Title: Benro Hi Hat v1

Hey everybody, Marcus here, and today we're going to show you some tips on how to get better low-angle shots with a Benro Hi Hat.
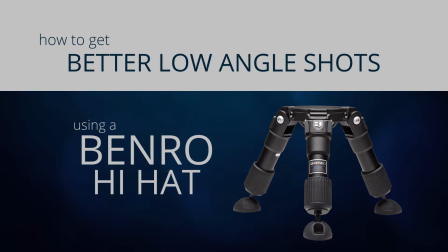Are your low-angle shots shaky, uneven, lacking variety, and just not up to the quality standard you're okay with? Whatever it may be, we're here to help you improve the quality of your low-angle shots.
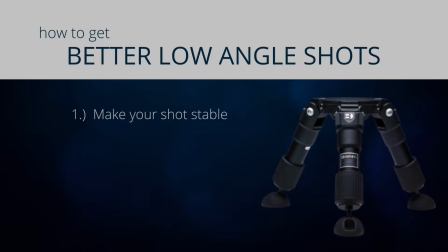0:31 Our first tip is to make your shots stable. Stability improves the quality and professionalism of your footage.
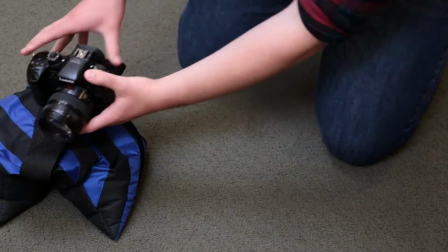0:39 Although something like a sandbag does provide some stability for your low-angle shot, the type of shots you can acquire like this are limited.
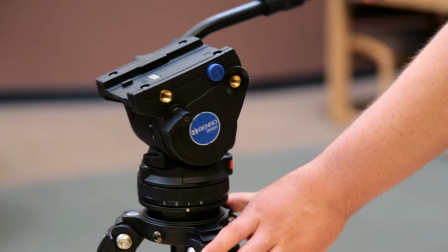0:46 With a hi-hat and a fluid head, we're afforded more flexibility and are able to capture many more shot varieties.
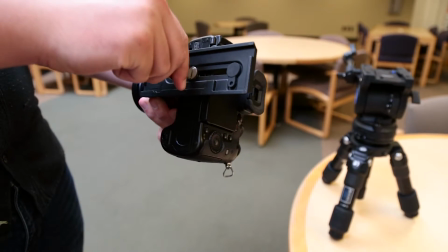0:53 Let's begin by mounting the camera to a sturdy plate, and then mounting the camera on the fluid head.
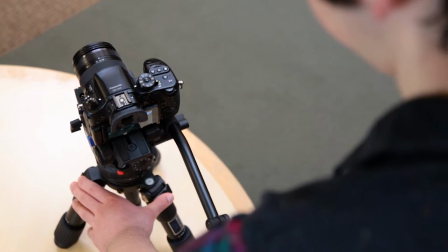1:00 Now all you have left to do is make sure your hi-hat is going to remain stable throughout the course of the shot.
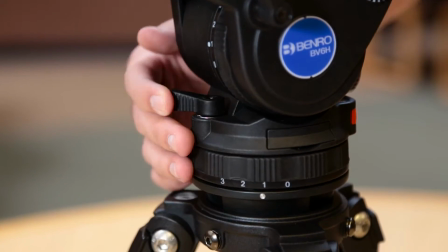1:05 For the perfect tilt, use the tilt locking lever, which makes it possible for you to get perfectly steady up and down tilt shots.
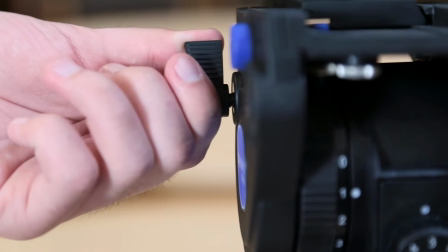1:13 The same goes for pans. Just use the pan lock lever to capture steady and smooth pans.
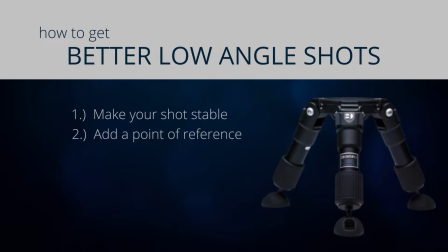1:19 Our second tip is to add a point or multiple points of reference. Adding a point of reference to your shot helps your audience orient themselves within the frame.
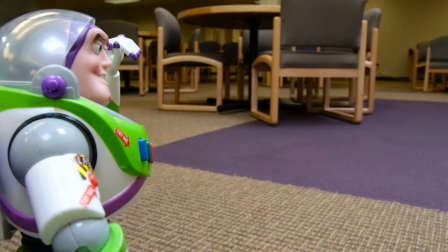1:28 A simple pan from the eye level of a doll can demonstrate a character discovering a new, great big world outside the toy box.
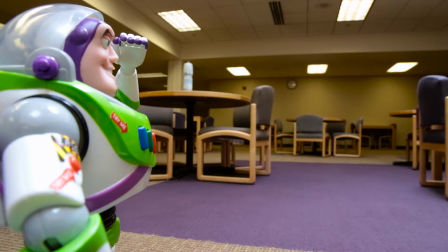1:35 Here's how you do it. Take a look at your scene and think of where you could add something familiar which would serve as a point of reference for your audience.
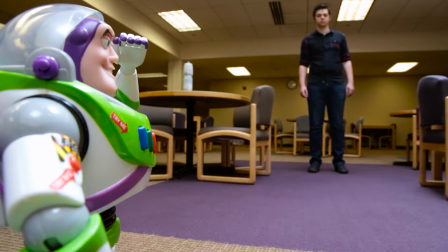1:42 Then, place your point of reference into the scene and take your shot.
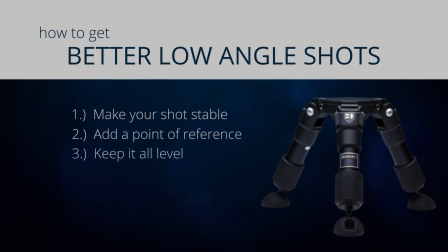1:50 Our third tip is to keep it all level.
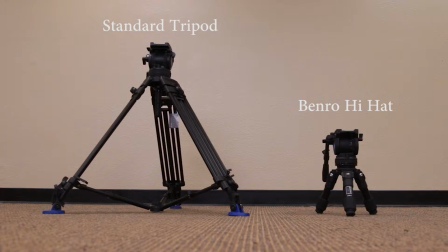1:55 One of the great things about using a hi-hat is that you can get super low and still have the precise control of a standard tripod. Not having to realign your shots is a nice way to save time in post. So, here's how to ensure that your shots are all level.
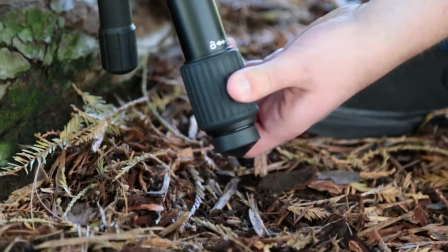2:08 Get set up where you'd like to shoot. Don't worry if the ground isn't level. The adjustable legs make uneven surfaces a non-issue.
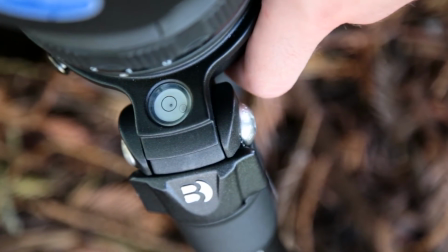2:16 We'll first use the bubble level on the hi-hat to ensure the base is level.
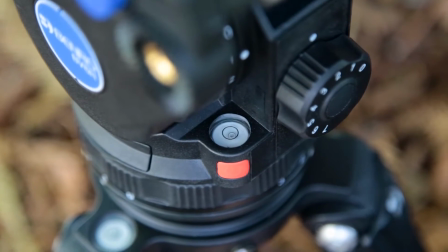2:22 Next, use the bubble on the head to make sure that the camera will be level. Then just tighten everything down and you're good.
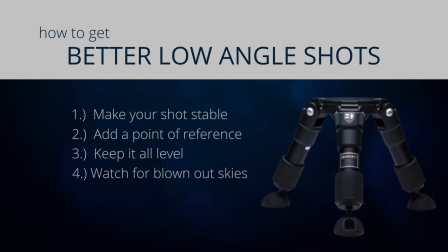2:28 Our fourth tip is to watch for blown out skies. Low-angle shots often have lots of sky. If it's a bright day, you'll need to compensate as best you can. These next tips will show you how to reduce or prevent blown-out skies.
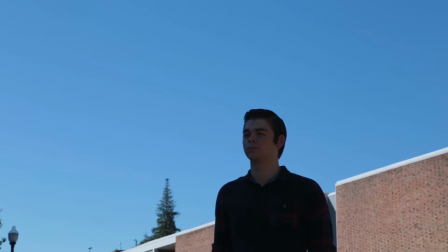2:43 But when in doubt, underexpose. Place your subject in the sun so they're closer to the same brightness as the sky.
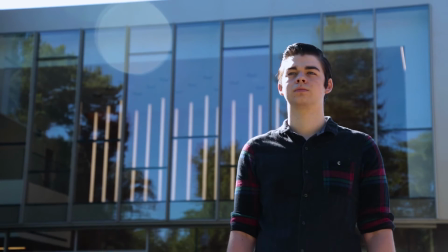2:50 Or, try your low-angle shot from a higher or lower vantage point so that a tree,
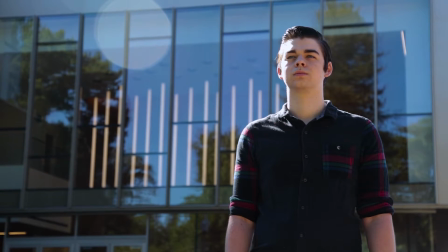2:55 building, or something else fills up parts of the frame and covers the sky. Our fifth and final tip is to review and repeat.
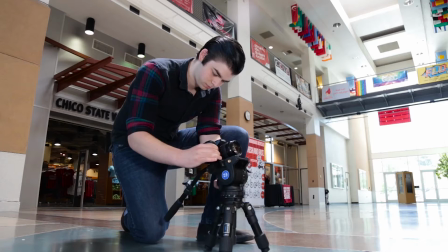3:04 Shooting great video often requires some trial and error. Take a shot and review it to see what changes need to be made. Although we're not fans of reviewing every shot on set, it's helpful in this case to review each setup in order to make sure exposure, focus, and framing is acceptable.
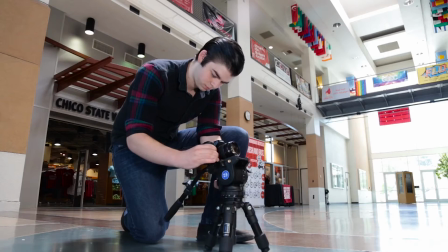3:20 Take your preliminary shot. Then review it for exposure corrections or changes to the scene.
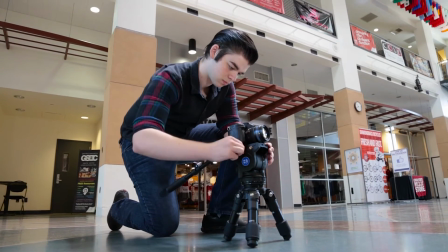3:26 Then, take the shot again. The Benro makes sure your camera won't move between takes, so feel free to take your time.
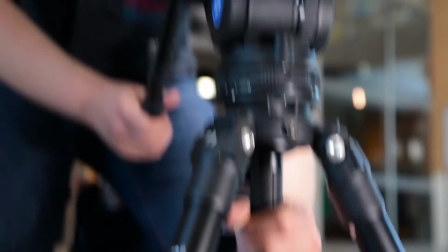3:34 Review for adjustments, then rinse and repeat until you've got the shot how you want. And there you have it. You now know what it takes to get better low-angle shots. Getting good camera angles will add variety, and that always makes editing easier. And a good hi-hat like the Benro makes sure your shots are consistent. Low camera angles are fun, can look very professional, and don't require a lot of expensive equipment. So go shoot some low shots and enjoy the power that comes from knowing the lowdown. Thanks for watching.